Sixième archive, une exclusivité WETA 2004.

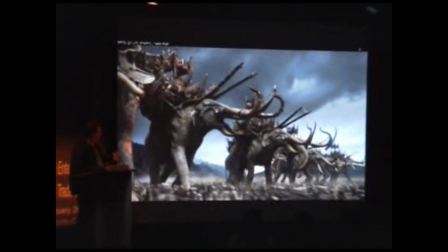Those soldiers have been taught to run around the mummicle's legs.
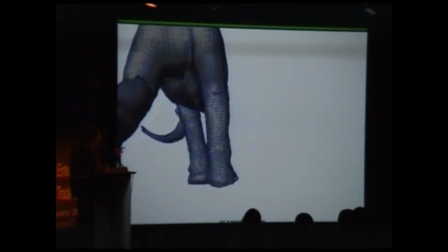In a shot like this, the previs, which you can see, that's the creature bait, but the previs told them very carefully where to put the sandbags
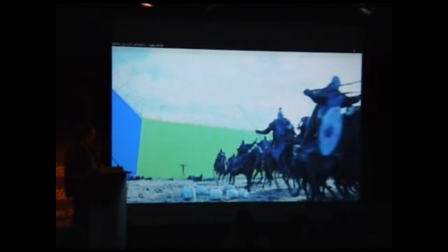so that the horses knew where the foot was going to go and they could run around it.
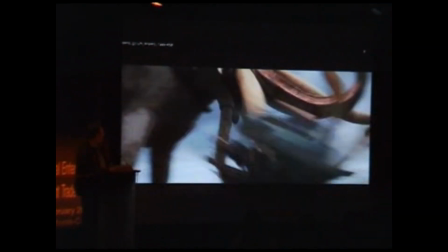And in a shot like this, with the mummicle are tossing riders, when we start off on a green screen element of riders, the
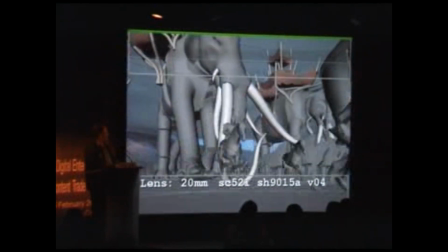previs, as you see here, really crucial in terms of, if we pause on this,
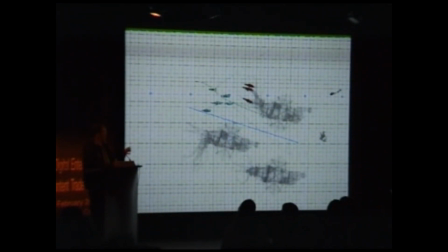yeah, this is actually the previs rendered through an orthographic view from the top. So we've got Mamakill, horses, this is the camera showing what it's currently viewing. And they could have this on set and use it to refer to, so that they could,
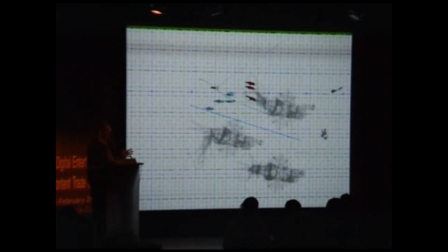as closely as possible, stage hero horse action that matched what they needed for the shot.
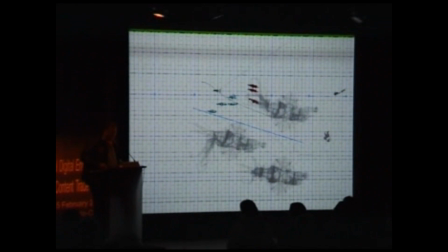And the other thing that they did on set, which is pretty smart, they did this in Seabiscuit as well. They had, on the camera car that was filming these horses, they had two cameras side by side.
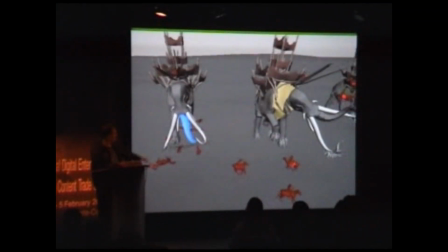I'm showing this one just because we drift on to the basket, and to the previs, you know,
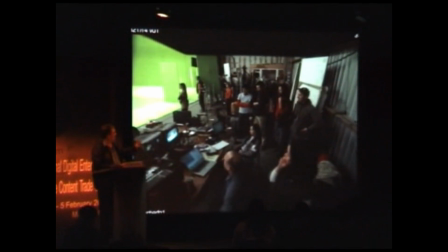they would have taken a digital camera, the digital camera that this previs was rendered with, and used it to drive this motion control camera on set,
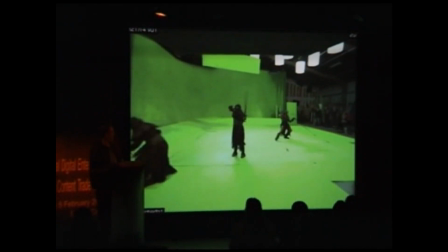so that we move on to the driver in the right way. You know, to do that, they had to start right off set.
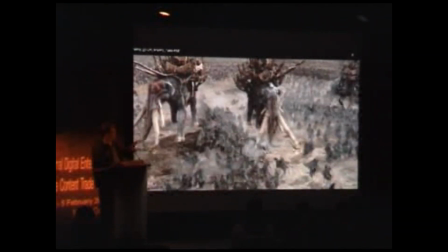It's quite a big move, but without the previs, it would have been impossible to work out exactly what the form of that move was.
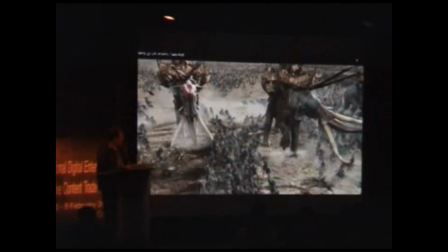You can just see in there.
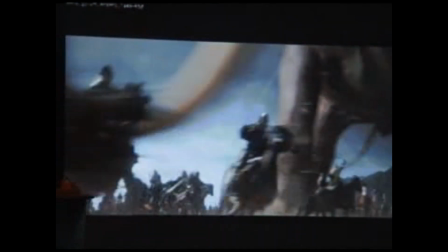But everything else is digital, which kind of gets easier. When things are all digital, things kind of get easier in lots of ways.
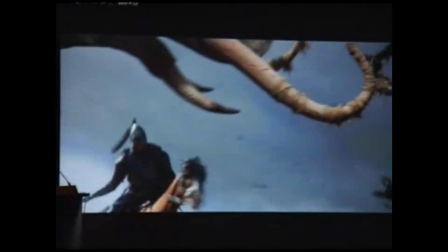Another shot of horse carnage,
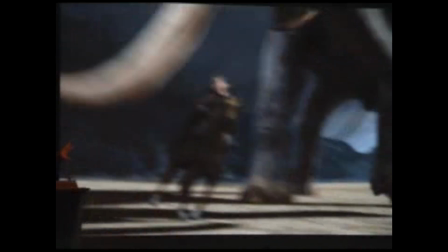and you can sort of see in this shot how we've matched the animation to the green screen horses,
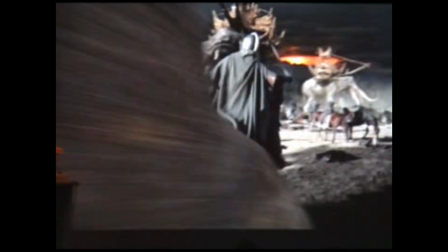and we're doing a handoff there. I just dropped this shot of Eowyn and Mary riding through,
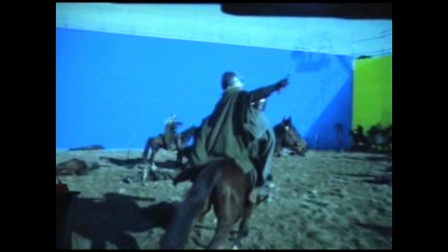just so you can get a sense of, in a shot like this, what's actually digital and what's real.
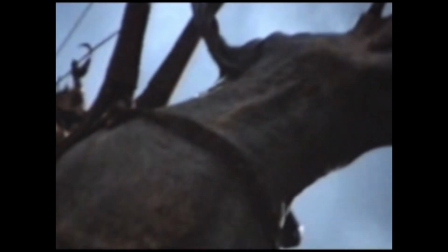This is the first final, the wrong one again. But the shot became entirely digital, and at that point we could just do anything we like with the camera.
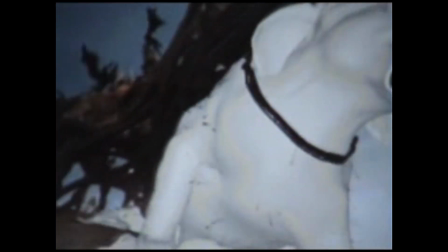So here it is, kind of as a rough work in progress at some point in that 2-day period.
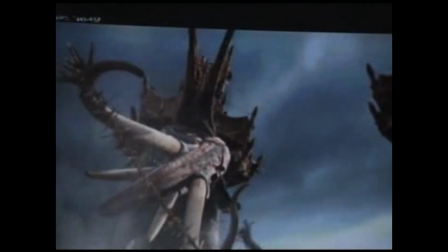And that horse that comes through frame at the end there is now digital.
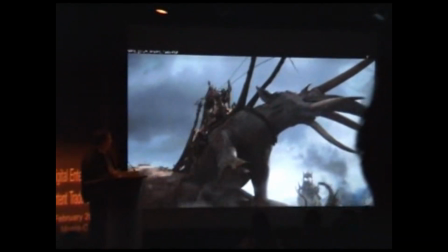So this is the second version of the final shot, the one that more closely matched the previs,
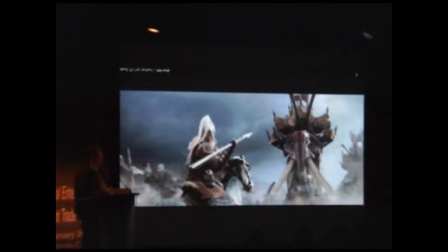and we were able to turn that change around in a couple of days by the stage of the production.
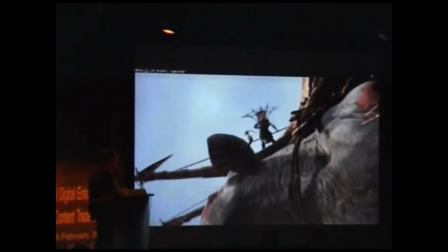So I'll just show you that whole sequence again,
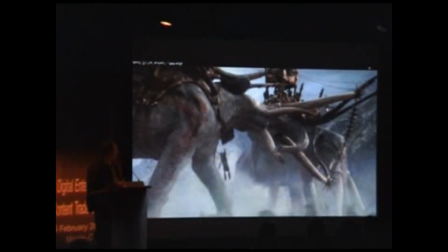and you can see that it makes much more sense that we are in fact following this guy all the way through the sequence.
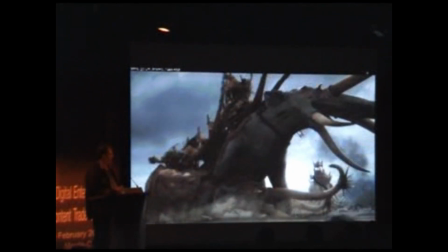So that point of impact has much more drama, and Peter was very happy. And that, in fact, wraps up my lightning tour through. There's lots of things that I haven't talked about, obviously, eagles and wildebeests and all sorts of things, but maybe you had some questions, I'm not sure.